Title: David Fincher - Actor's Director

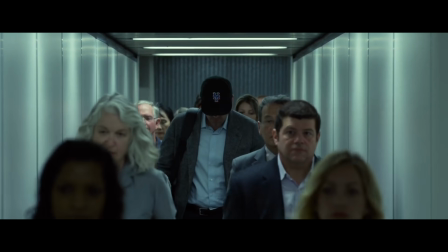495s
Lead of your movie is defined by the ever-shifting perception of a fickle public.
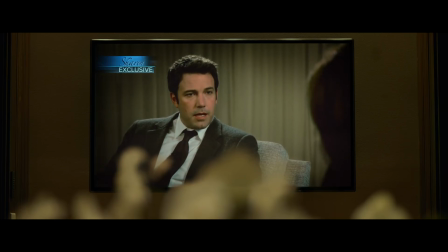500s
Ben Affleck's entire career has been marked by massive pendulum shifts between being so loved and widely hated.
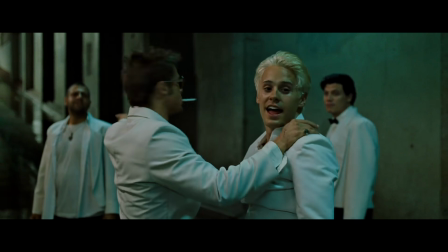509s
Would someone being extremely handsome accentuate an act of violence?
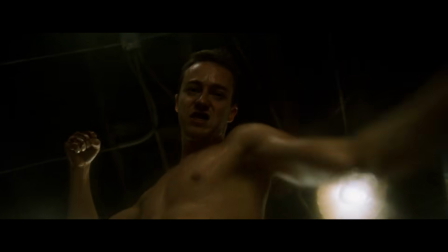513s
That's literally the only reason to have Jared Leto in any movie.
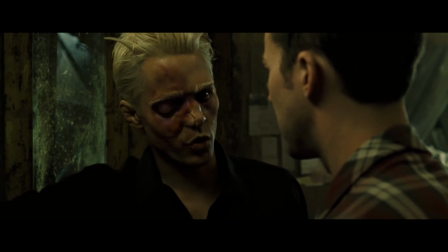519s
Fincher's filmography is in fact a window to a time when directors actually knew how to use Leto,
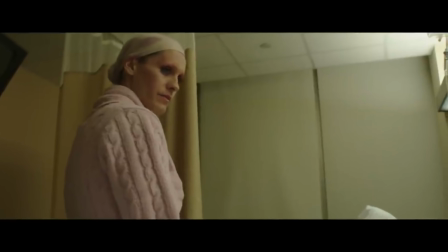526s
not as the star of a franchise film or in some effort at prestige, but as a pretty face to be abjectly brutalized.
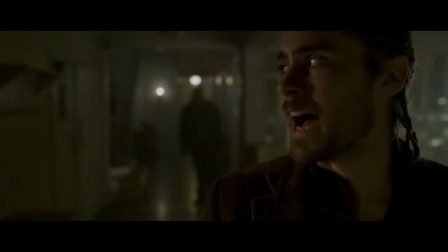534s
Let's pour one out for the golden age of Jared Leto films.
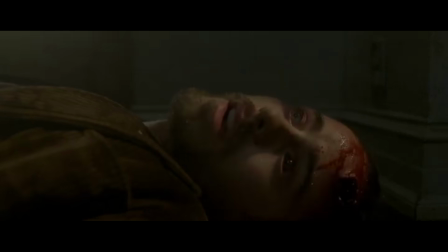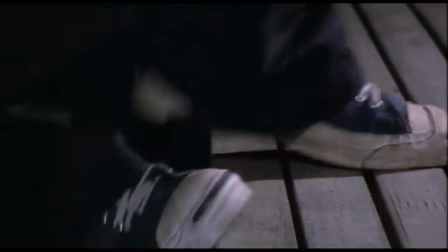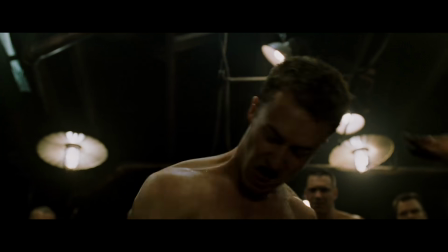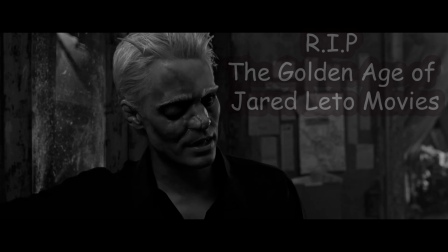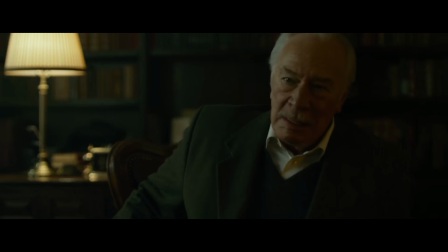562s
That's not to say Fincher is simply typecasting, or that his actors are just repeating the same things they've done elsewhere.
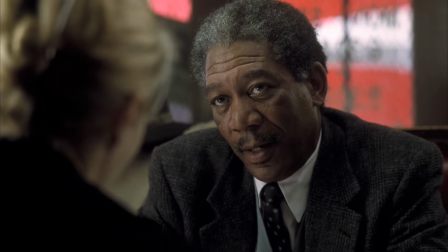571s
Seven certainly utilizes Morgan Freeman's well-established wisdom and gravitas,
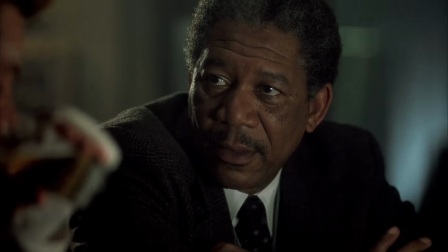576s
but there's also a world-weariness and cynicism that distinguishes Somerset from Hulk Colburn or Red Redding.
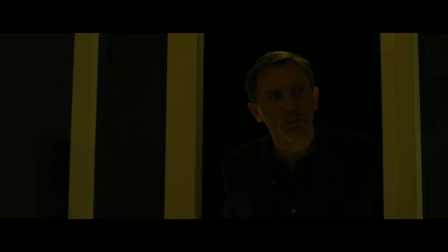584s
Daniel Craig's Mikkel Blomkovist draws on lot of the same characteristics as his James Bond,
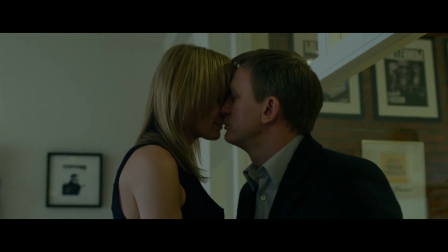591s
sexy ladies man with an undercurrent of sensitivity.
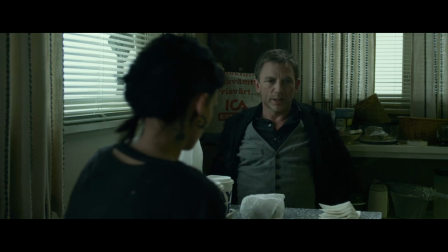595s
But the execution is far shabbier and more ramshackled than the ultra-cool 007.
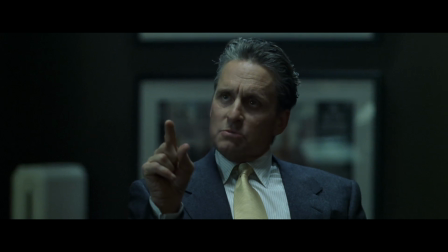601s
There is space for a duration, but the roles fall well within the actor's wheelhouse.
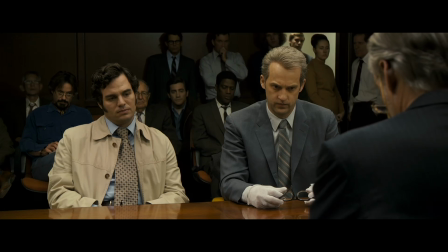608s
Fincher is so good at this, in fact, that the working title for this video was actually David Fincher,
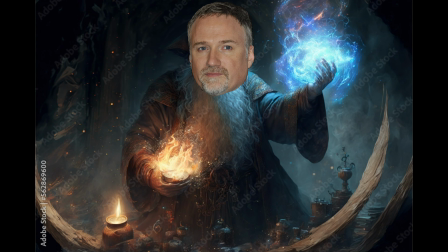614s
master caster, but then I realized that made him sound too much like a wizard. The strength in casting is most evident in the social network,
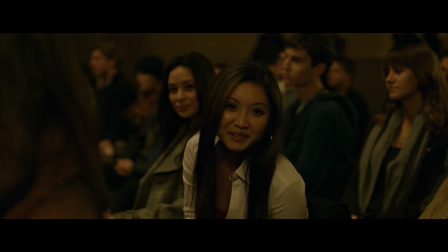624s
every actor perfectly selected to use their skill sets in a new context.
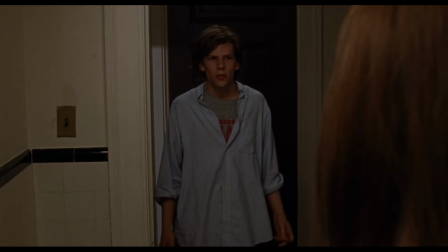631s
Jesse Eisenberg had to that point built his career around nebbish, socially awkward characters,
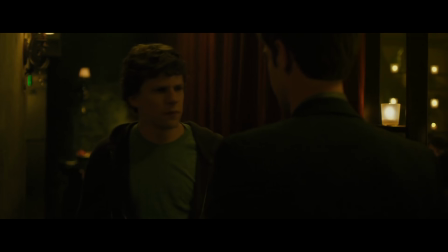638s
but Fincher tapped into the dark side of that persona for a far more damning take on the cinematic nerd.
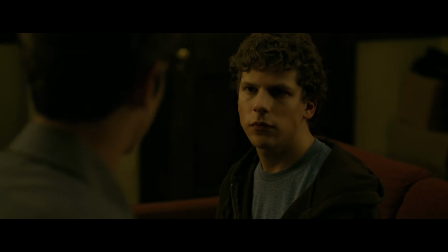646s
Counterpointing Eisenberg's coldness is Andrew Garfield,
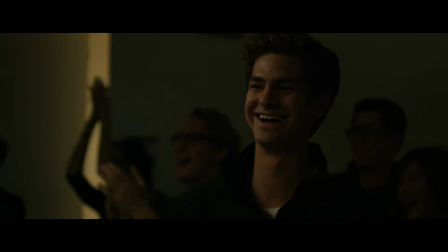650s
specifically cast for his open-heartedness that could provide the emotional bedrock of the story.
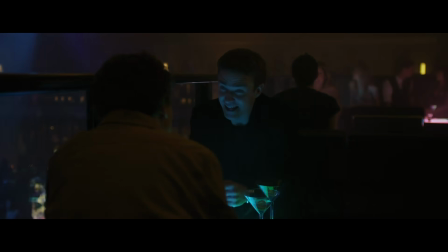657s
And then there's the performer who brought in the most pre-established context,
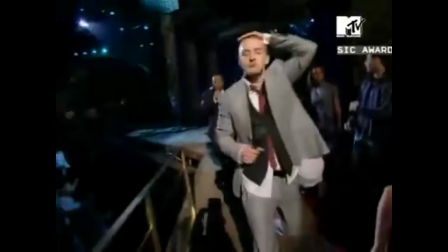662s
Justin Timberlake, already an absurdly famous pop star.
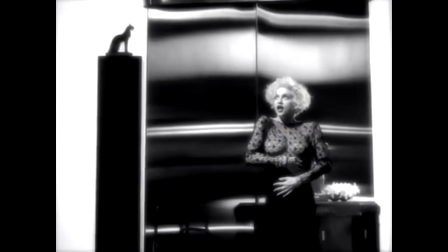667s
Fincher has never shied away from casting musicians in his movies, perhaps informed by his time directing pop idols in music videos,
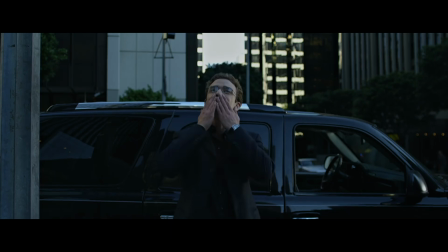675s
and I cannot think of anyone more perfect for Sean Parker than Timberlake.
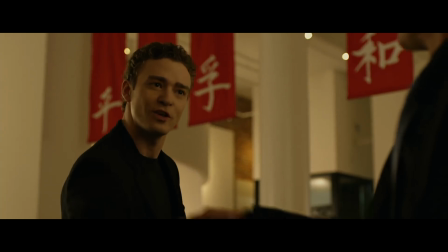681s
This is a guy who needs to walk into a room with enough rockstar swagger to completely entrance Zuckerberg,
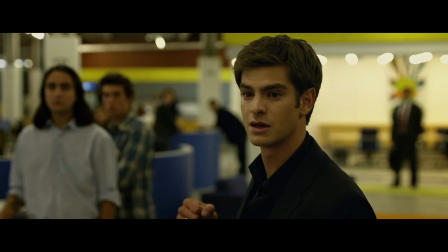688s
yet also be enough of a weenie to be thoroughly embarrassed by film's end.
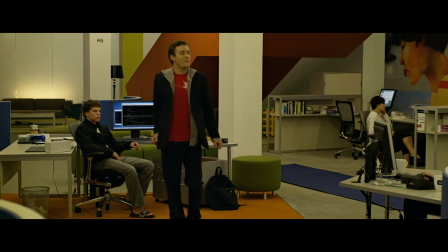694s
Who better than Timberlake?
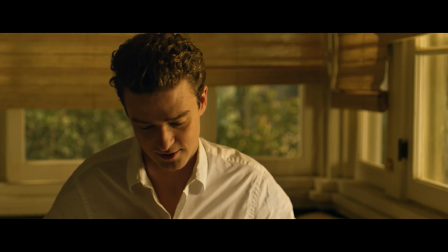696s
Certainly a star, but someone whose boy band good looks and smoothness could never be mistaken for tough.
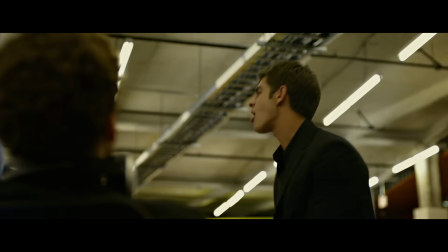705s
Maybe it's a hot take, but I don't think anyone in the social network's ensemble has done better work since.
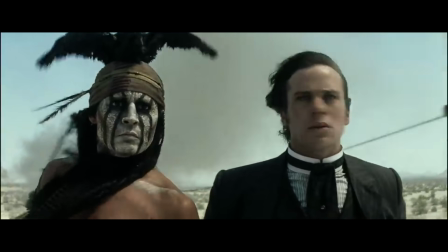713s
In the immediate aftermath, directors tried to position Armie Hammer as a leading man-style movie star.
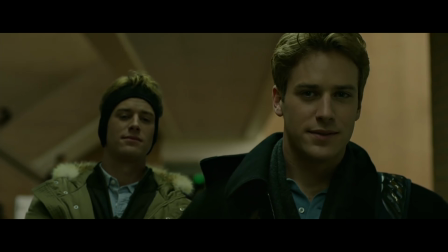720s
That made sense on paper, given his chiseled good looks, but in practice,
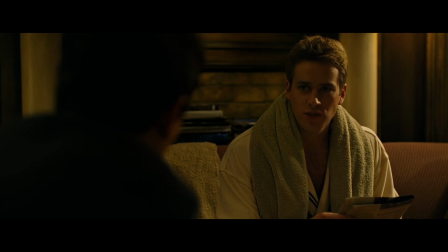725s
the guy just worked much better as a pompous bully than a gallant hero.